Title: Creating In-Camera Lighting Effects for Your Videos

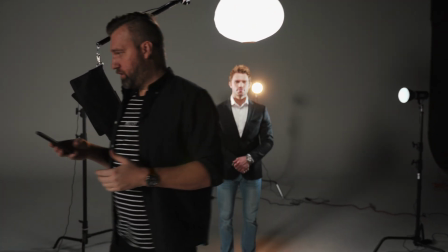That's just going to give us a little bit more of that atmosphere that we're looking for. And that should be our full light setup. So now we would kind of truck our camera in, turn off the rest of the ambient lights, and take a look at our shot. So we're shooting this scene on the Fuji X-H2S.
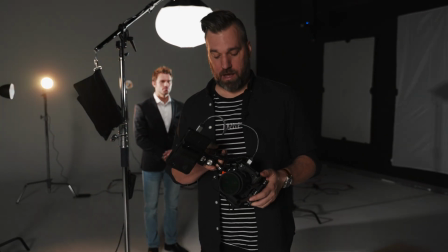This has kind of been my cinema go-to rig now for a few months. Our lens on this is going to be a Tamron 45 1.8,
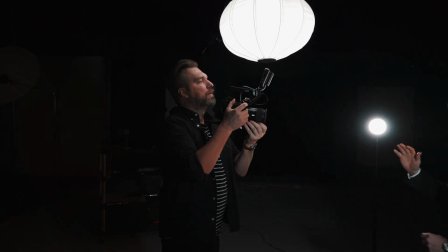shooting at kind of a medium focal length because we're going to have the camera kind of close to him, moving around and kind of rotating and jumping around.
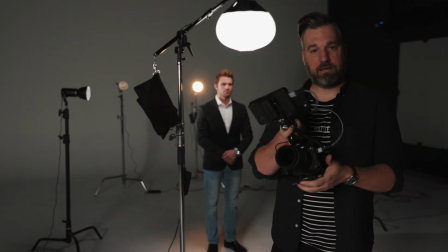We want this to feel very chaotic. So as long as the camera keeps moving, we have all these flashes going on, he's going to be reacting to everything.
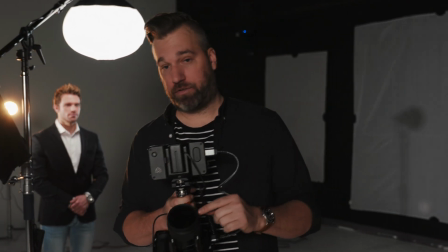It'll all kind of work really well together. We are also shooting with 2 filters on the front of this lens. We have an ND, a variable ND filter, so we can control our exposure.
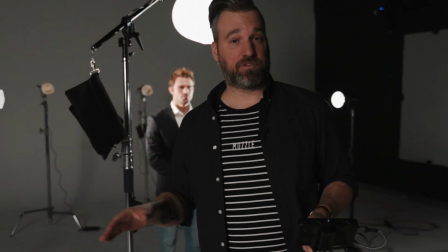I want to keep my aperture at f2. My ISO is going to be at 640, which is the minimal ISO you can shoot in log on this camera.
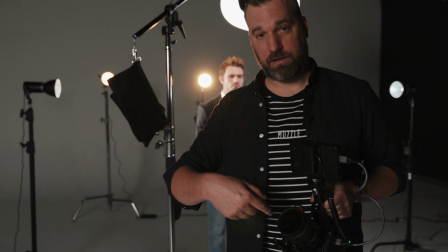And underneath that ND filter is actually called a half pro mist filter.
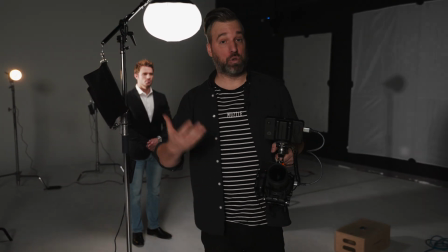That's underneath that. That's going to help these lights kind of bloom to camera and give a very, very cinematic appeal.
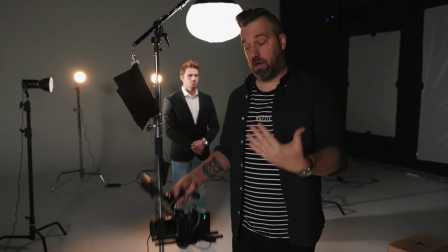Almost as if you kind of sprayed haze throughout the whole set. So all these lights, when they come into the lens, you're going to see some flares, maybe some little anamorphic style flares.
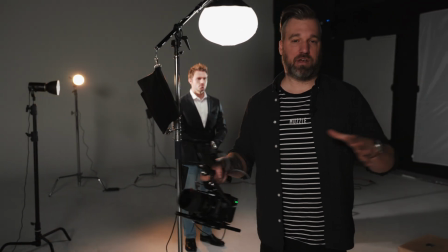A lot of just cool effects so that we can get all this stuff done in camera and save all this other time in post.
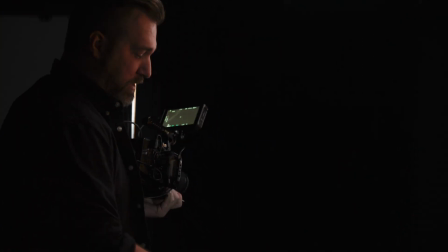And you don't have to be so locked in. You can move a little bit out of this. Think about like a 6-inch square around you. Okay, but still staying in this. Yeah, totally. If you want to kind of like do one of these little duck downs, that's fine.
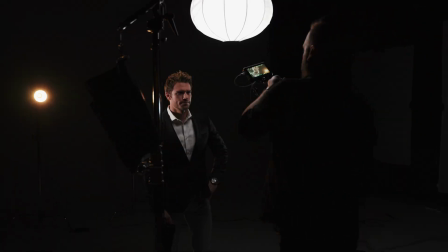I'll just try to track with you as best as I can.
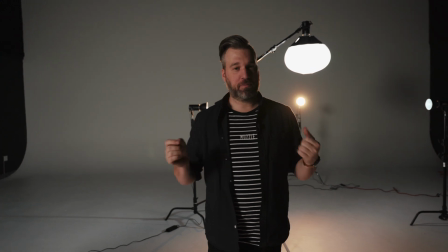So as we were filming, to add some more realism to it, we had a couple of assistants hold each one of the L60Bs over here, like they would a camera, and try to kind of find his face as they would if they were really taking his picture like a real paparazzi. By doing that, just adds a little bit more realism, a little bit more dimensionality to it, because every time our actor would move away from the light, we had another person there to kind of put that light back in his face.
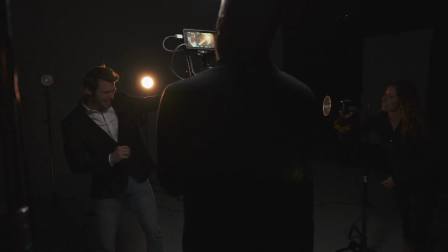So it kind of added to that chaos and added to the whole vibe of like really trying to avoid paparazzi as a celebrity.
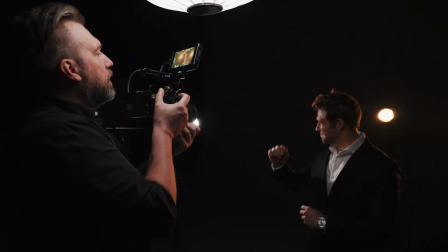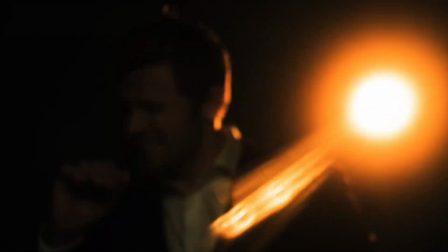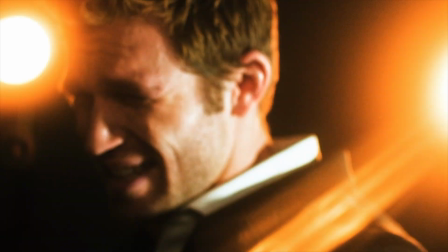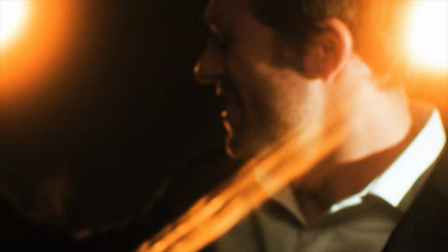Stronger than the people we love.
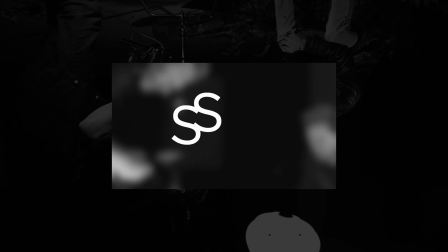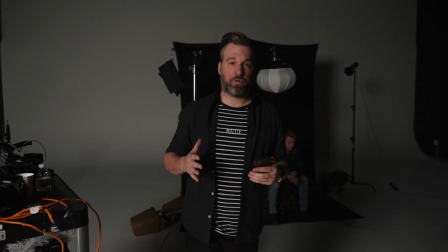So for this setup, we wanted to mimic like an outdoor kind of camping wilderness scene.
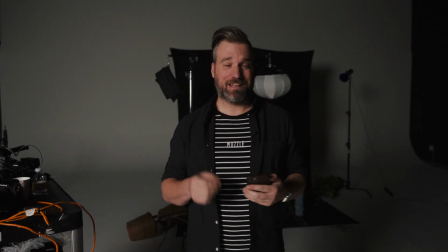We're going to do this by relying on the L60B's fire effect.
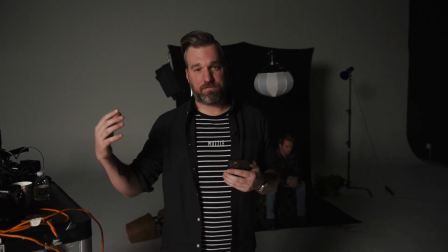And what the fire effect does, it kind of sends out a pulse of light that kind of intensifies and gets a little bit softer and mimics what a fire would look like in real time.
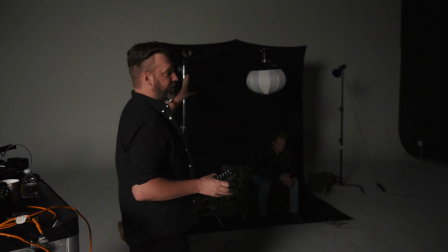So you can see we've built a little bit of a set. We have the X-Drop Pro here with a black backdrop and a black sweep.
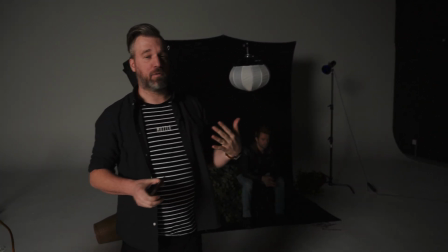And you see we have 3 lights. We're going to go through each light kind of one by one and discuss why we're using them and how we're using them.
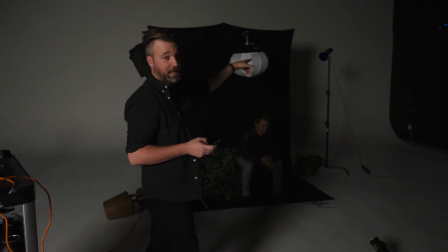Our first light we're going to talk about is this backlight. This is an L60B with a blue gel.
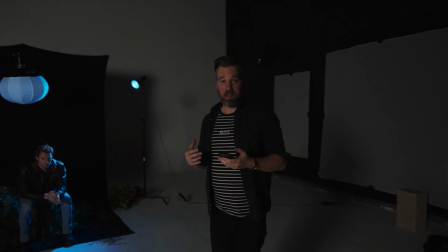Now what this light's going to do is give us that moonlight, that kind of cold look that we get at night. I'm going ahead and using the Westcott app again to turn all these lights on and go through my process.
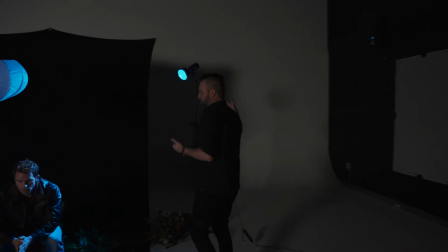So that light's going to come from behind and just hit our actor here in the back of the shoulder. We're going to get a little bit of a spill on the front of his face.
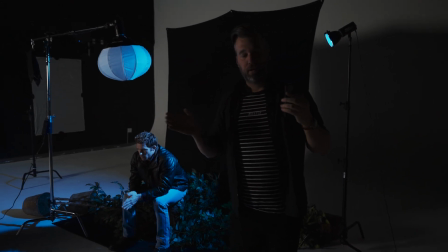I'm okay with that. I don't need to be super directional with it. It's moonlight.
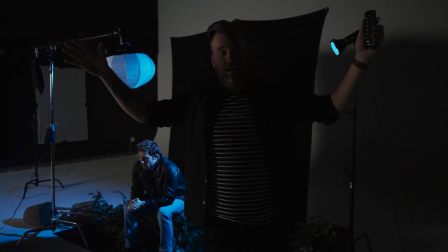It's going to be a giant light when you're outside during at nighttime anyways. So a little bit of that falling forward is okay.
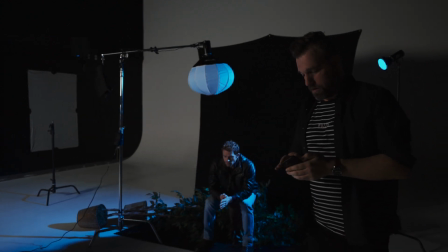Our next light we're going to kick on will be our fire. We'll go down here. And you see we're running this off of a battery. This is 2 of the NPF batteries.
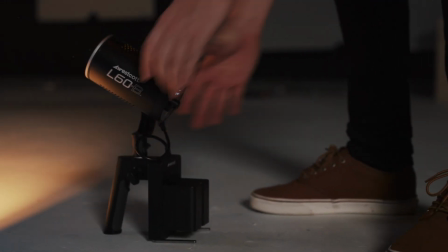We have this on the handle and we're having to set up where the fire would be in our shot.